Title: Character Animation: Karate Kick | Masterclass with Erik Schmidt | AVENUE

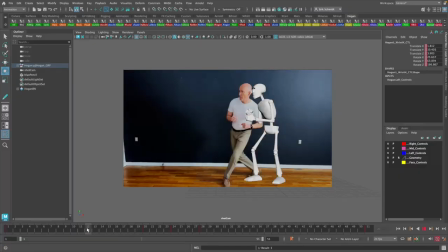Okay, to create this jump, I will just do it here on the same pose as my reference video. I'm not too concerned about this timing I have in my reference video at home. It's a good guide, but I'm probably going to change it a little bit later.
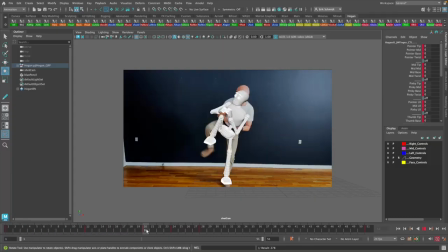So I want to create a jump over so we can squash Hogan down, the rig down, and then stretch it again.
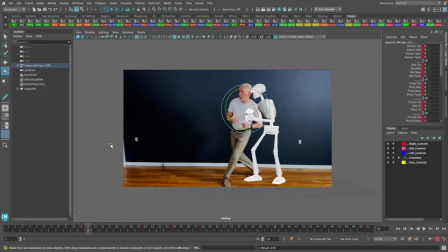So in order to do that, I think I'm going to use this foot placement.
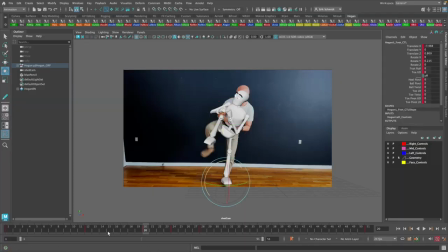So I'll take the left foot and I will drag that over and say set key.
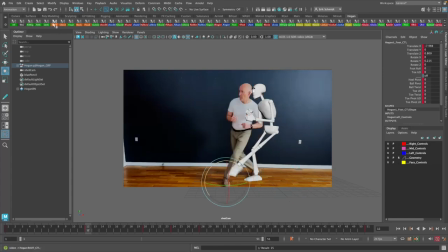So now obviously the foot is overstretched because I don't have the body moved over here. So I'm going to do that here now. I'm going to move it up here a bit.
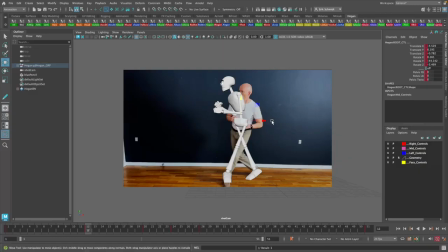So I'm going to change the, actually I'm going to fix this foot here. There. So I'm going to take that up, I'm going to rotate it here, and I'm going to bend it
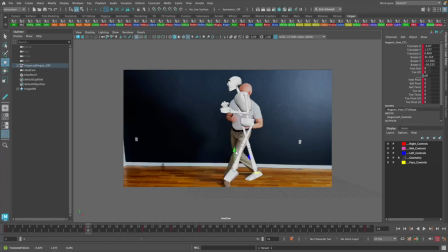down in order for preparation to land there. Something like that. Here, I can now get my hips up a bit higher, and then I can start with the other foot here.
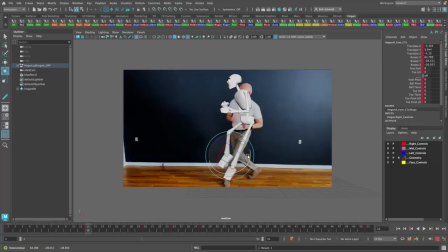Something like that. So that prepares to come up there. I'm gonna twist the hips around in preparation here.
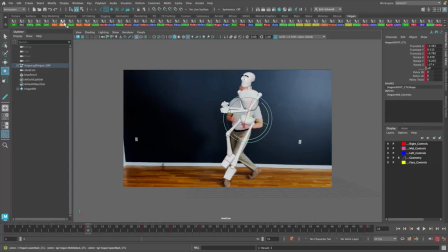And I'm gonna lean Hogan over. Maybe we'll stretch the torso up a bit.
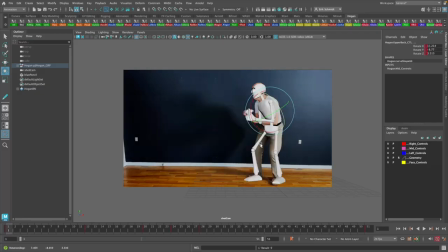Maybe that was a bit too much.
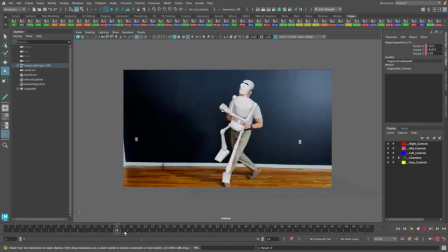The thing is, balance-wise, I am going to kick that way.
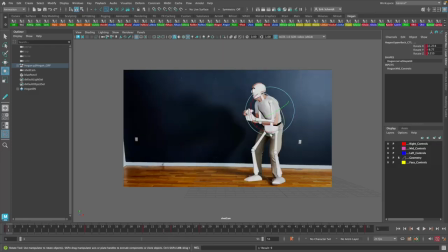I have the body is moving in this direction.
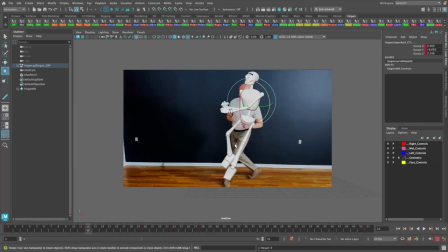So I think I need, in order to stop the body from going in that direction, I need to lean the character back a little bit. And then I can land there, and then I can be in balance here, bang,
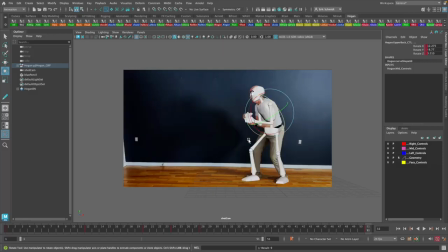and then I will have to then get out of balance again and then go over here and catch my balance here.
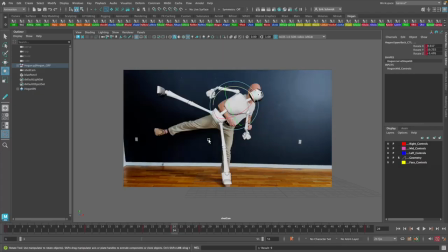At the moment, I'm just kicking out into the air, and that means I'm not really hitting anything. But if I were to hit something heavy, I could lean more this way,
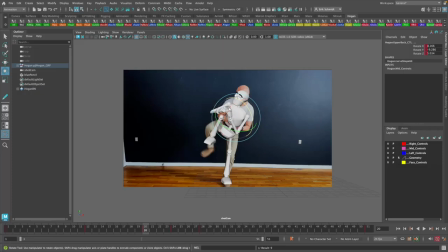and then the kick, the impact would stop me from moving in that direction and push me back in this direction again here.
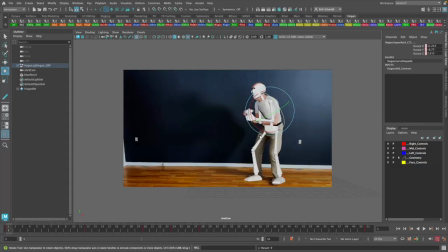But we have some leeway there to play with. I am kicking out in free air here,
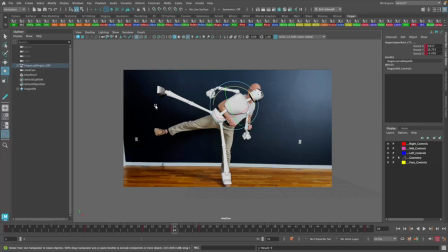so I'm just going to try and work with the balance as if I'm not hitting anything, but I'm just kicking in the air. I need to fix my hands. I've animated this here with IK hands. You can use IK or you can use FK.
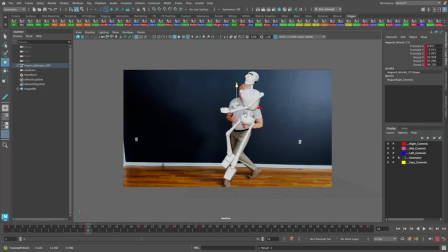It doesn't really matter. You can just use whatever you're comfortable with. If you're using IK hands, it is important that every time you move the hand, you need to adjust the orientation of it so it extends out of the lower arm.
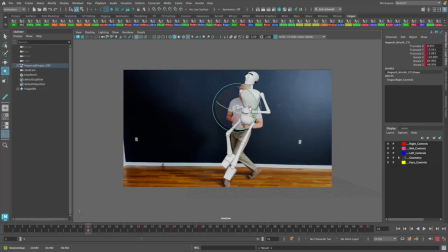That is one of the tricky things with animating in IK, is sometimes you will see animators who don't do this, and then the hand is sort of just stuck in a strange position. And you need to create the illusion that the hand is actually attached to the lower arm.
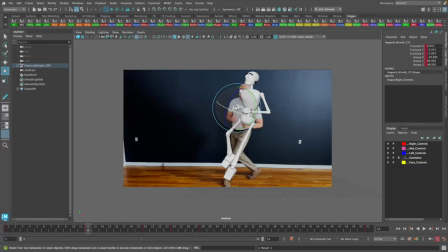So every time the lower arm is moved, that hand should rotate with it. I am going to move my elbow out here a little bit.
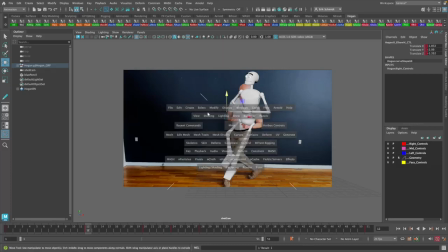You can see here now that I've extended my elbow.
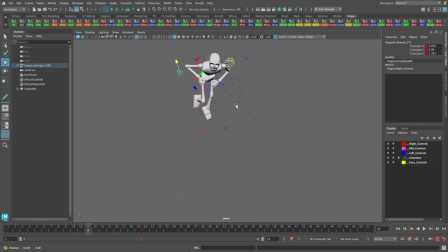I get this weird hand that is overextended. That doesn't look very natural. I need to either put my hand out here, and I need to check it from this point here. Maybe I'll lift it up a bit. So that is better there.
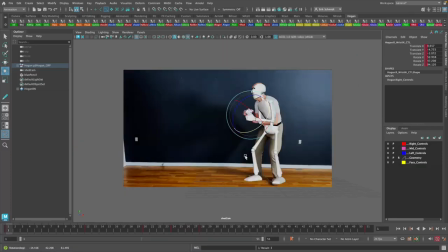Let's go back and see how that works. So now you can see I'm just taking, in the reference video, I'm just taking a step forward.
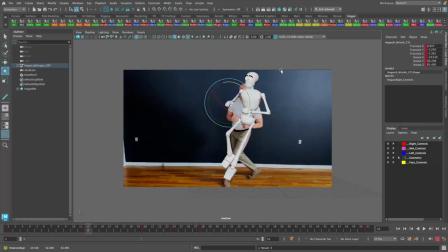But by making a bit of a jump, I create a contrast now here. I create a stretch that is contrasting to the squash that I'm putting the character in here. And that is contrasting again to the stretch that comes out here.
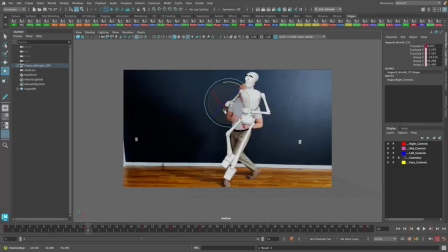So I'm really playing with contrast in order to make this as dynamic as I can. I'm going to create a jump here on the way back. I have my pose here that is a recovery pose from the stretch.
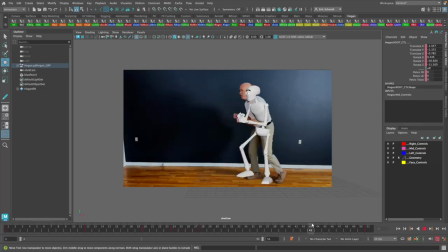So this is kind of a squash again. And then I go up, and then I'm going to land into this pose here.
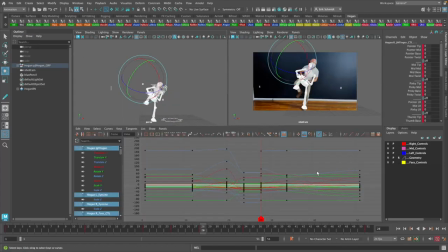I can go in and select all my curves, and I'm just going to move this over here to start off with, put it to 41.
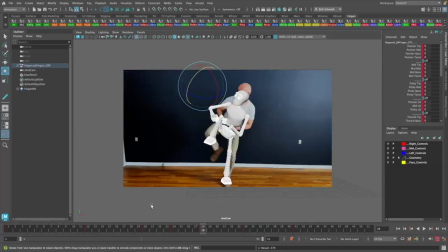And let's see how that looks here now. So if I play it,
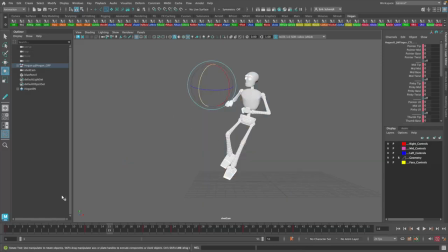I can hide the thing. And I think at this point I'm going to start change the timing of things here a bit.
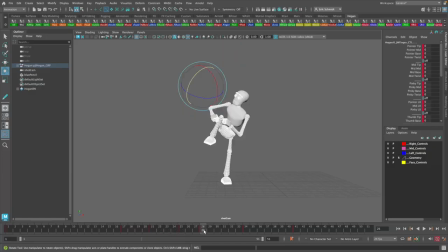But I can continue to play with the timing until I have something I'm happy with.
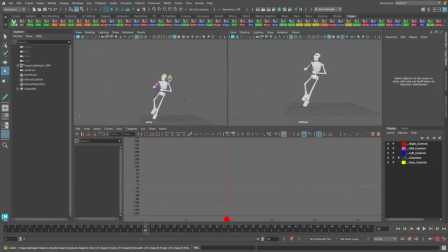The advantage of selecting all my controllers is that I can do these here. I can sit here and edit things and move things back and forth, and I will move the whole pose.
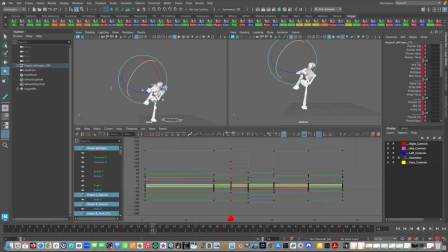So this thing about when you want to offset things, about just taking that, let's say the foot, and say, okay, I'm going to offset that, so I'm going to have it 2 frames later. Suddenly you have pulled this thing apart and you don't really know what is what anymore. What I prefer to do is to build it into the movement.
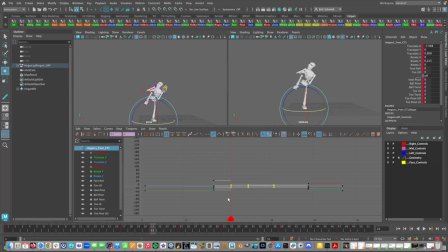As I put more and more breakdowns in, I can start to build this offset in and polish that offset and control it in a way. By splitting things up, it's very, very difficult to control what you're doing.
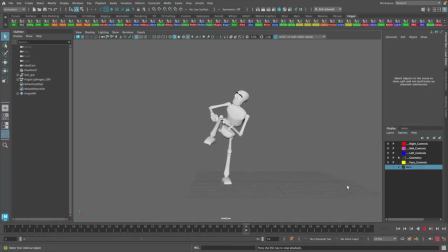So before we move on, I would like to address the use of live action reference last time, because I think there's two things that is very important to consider when we do this.
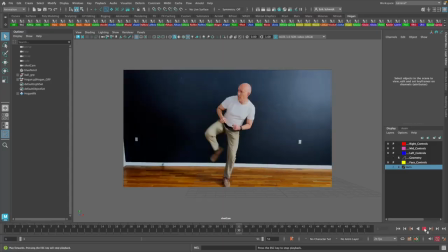The first thing is that, like in my case here, obviously I had to push far beyond what my own performance was. I used it as a starting point, but then I went beyond it in order to make the performance I wanted.
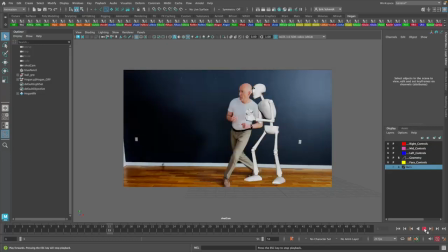Likewise, when you use live action reference of a martial arts expert, you'll have to make the performance different. You have to pull back from it in order to make your animation work. That is the first thing.
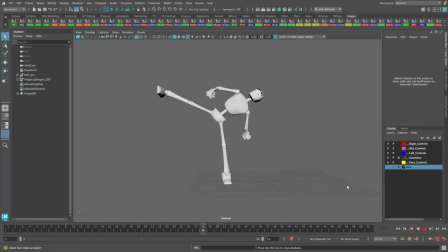The second thing is that as a martial arts expert, their objective is to hurt their opponent and to avoid getting hurt themselves. Our objectives as animators and filmmakers are very different. We don't have to consider these things.
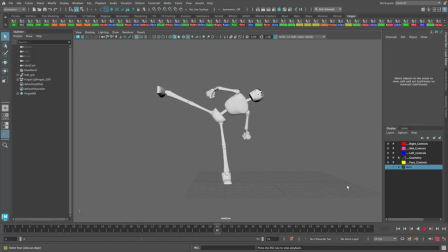What we have to consider is that we have to make it look convincing, we have to make it look good, and we have to make it entertaining. And those are two very, very different objectives. So that is important when you use live action reference.
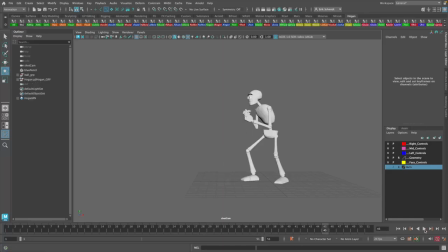So now we're done with all our main poses, and I've added a few breakdowns to the animation. So let's take a look at how it looks here.